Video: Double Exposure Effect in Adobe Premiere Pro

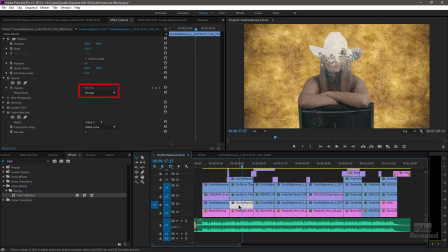13:48 And I don't think I'm using any blend modes on the rest of that stuff.
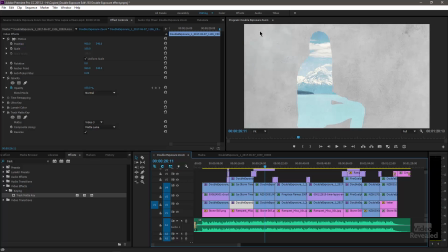13:53 And some of the flares that you see going on up there, that's more Rampant Design.
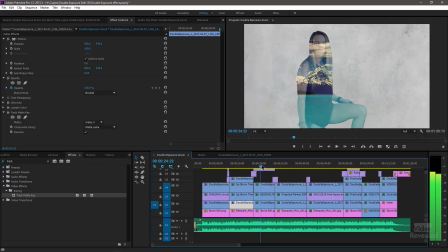14:00 Now you can see with this one, I've actually keyed her all the way out, and then I've increased the size.
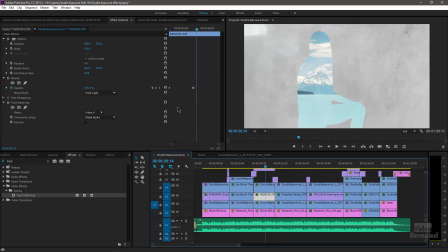14:08 Okay, so if we look at this one, there are opacity keyframes.
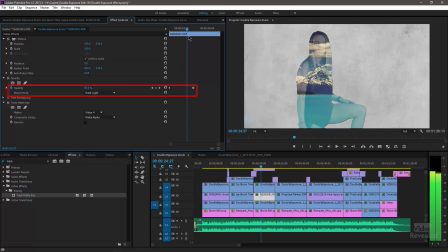14:13 So I keyframed from being able to see her, and you'll see that this is set to hard light, and it starts at around 50% and goes all the way up to 100%.
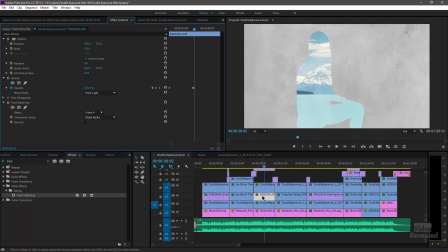14:25 So it basically, the middle video hides her completely. Okay.
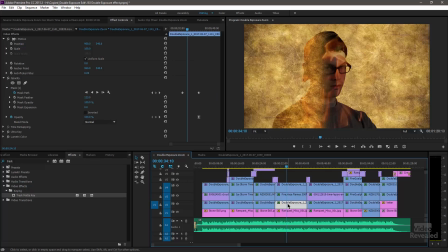14:33 Now this is a different one where I used a mask.
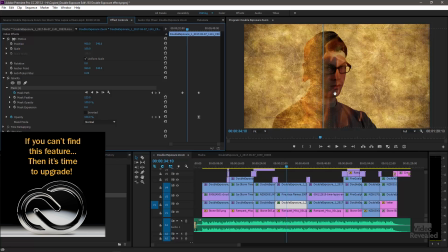14:40 So I didn't have to use a mask, but this mask is hiding half of his face.
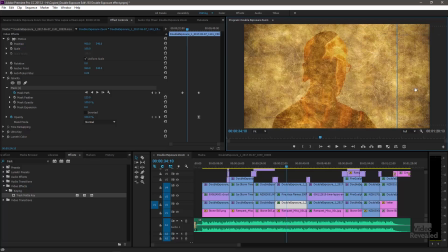14:45 So if you remove it completely, you'll see the track mat from the top layer.
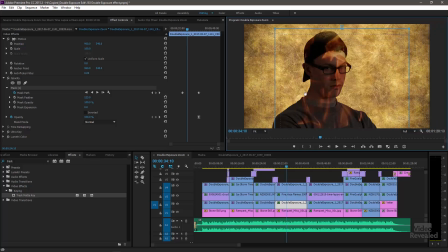14:51 And he's on the bottom layer. The fire is in between.
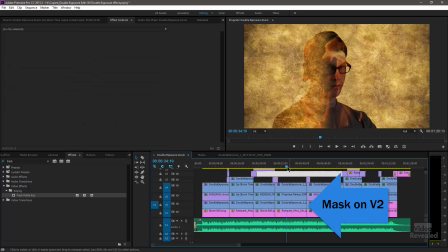14:58 And that just added another dimension to this,
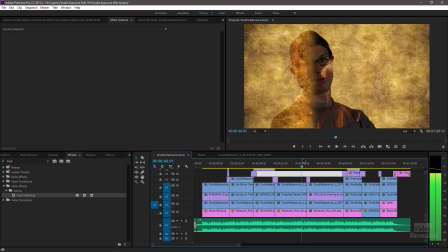15:04 so that half of his face is hidden while we've got that fire blended in there. And that fire blend mode is set to soft light to look that way. And again, a different kind of background.
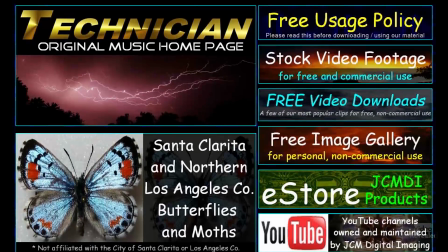15:15 Thanks to the folks at JCM Digital Imaging for this great clip of high frame rate burning fire that we're using.
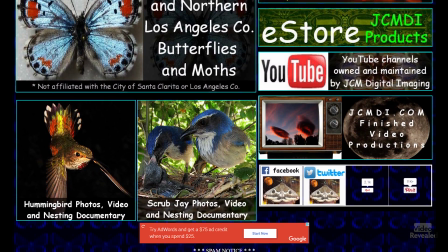15:23 And I'll put a link down there so you can go and have a look at what they have to offer.
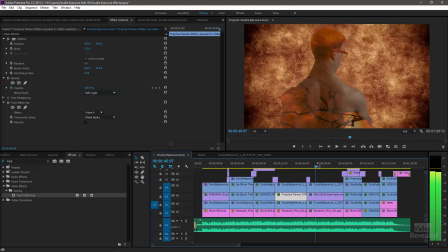15:28 Go back over to the next one, another flash. This one also has some animation in it. So this one is actually changing the transparency
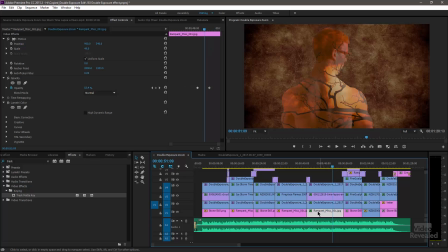15:46 of the background too. So you can see the background disappears to black, or almost to black, to 15%. And
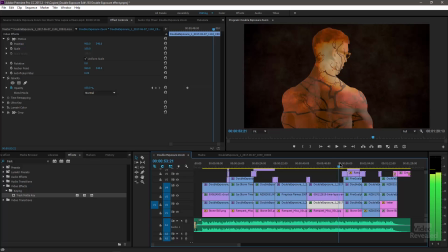16:00 you can see what that does. It really highlights this area in here. And I loved the way that the trees were moving up and through Adam's body.
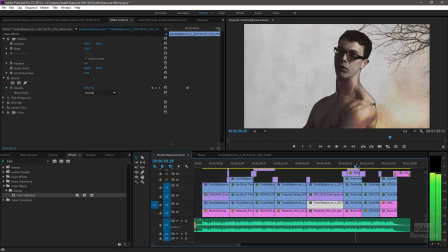16:11 Now, the next one, I really added a lot of things in here, but I also wanted to show you adding something outside of the area. So everything we've shown you up to this point has been a person and everything inside the person. That's cool. Everything's there. But then on top of that, I duplicated the middle video, stuck the middle video on top just so I could see some of those branches coming in over the top area.
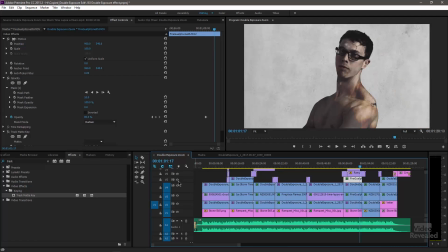16:36 So that's this layer here, which is the exact same as the middle layer. It's just dropped up in the top and has a different darken blend mode in.
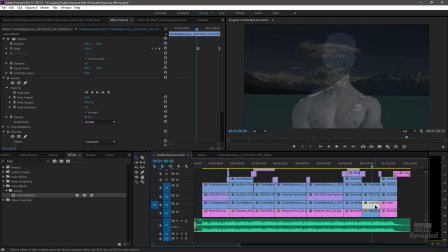16:53 This one is also unique because for this one, I added a mask on his face. So I just grabbed the mask tool and cut his face out so it looks like you're just seeing
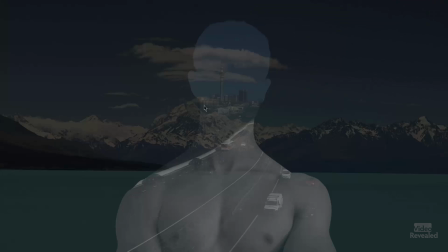17:11 his head in there. Let me just make that bigger. I thought that was a pretty cool effect. And then I just changed the scale of both him. So I had to change the scale of the bottom of him, and I had to change the scale of the track mat above.
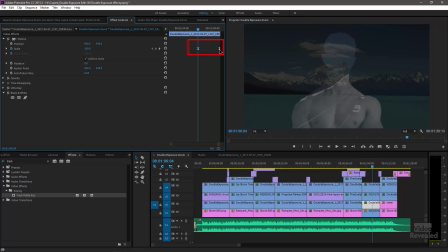17:27 And you can see there's my keyframes there and there. And for the top, there and there.
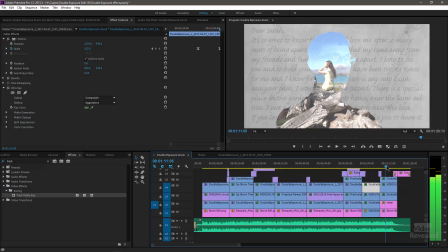17:34 Okay, and then we flash into the last one. And for this one, I stuck in a woman looking off into the distance. He's turning around, and a letter to her right in there.
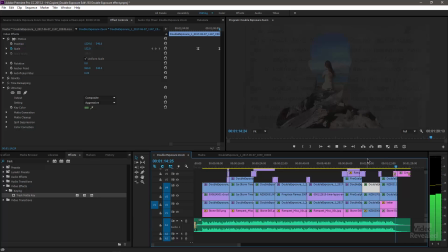17:46 And then we finish off with a very nice thank you to our wonderful subjects, Haley and Adam. All right, Jose, hopefully this gives you a lot to go by.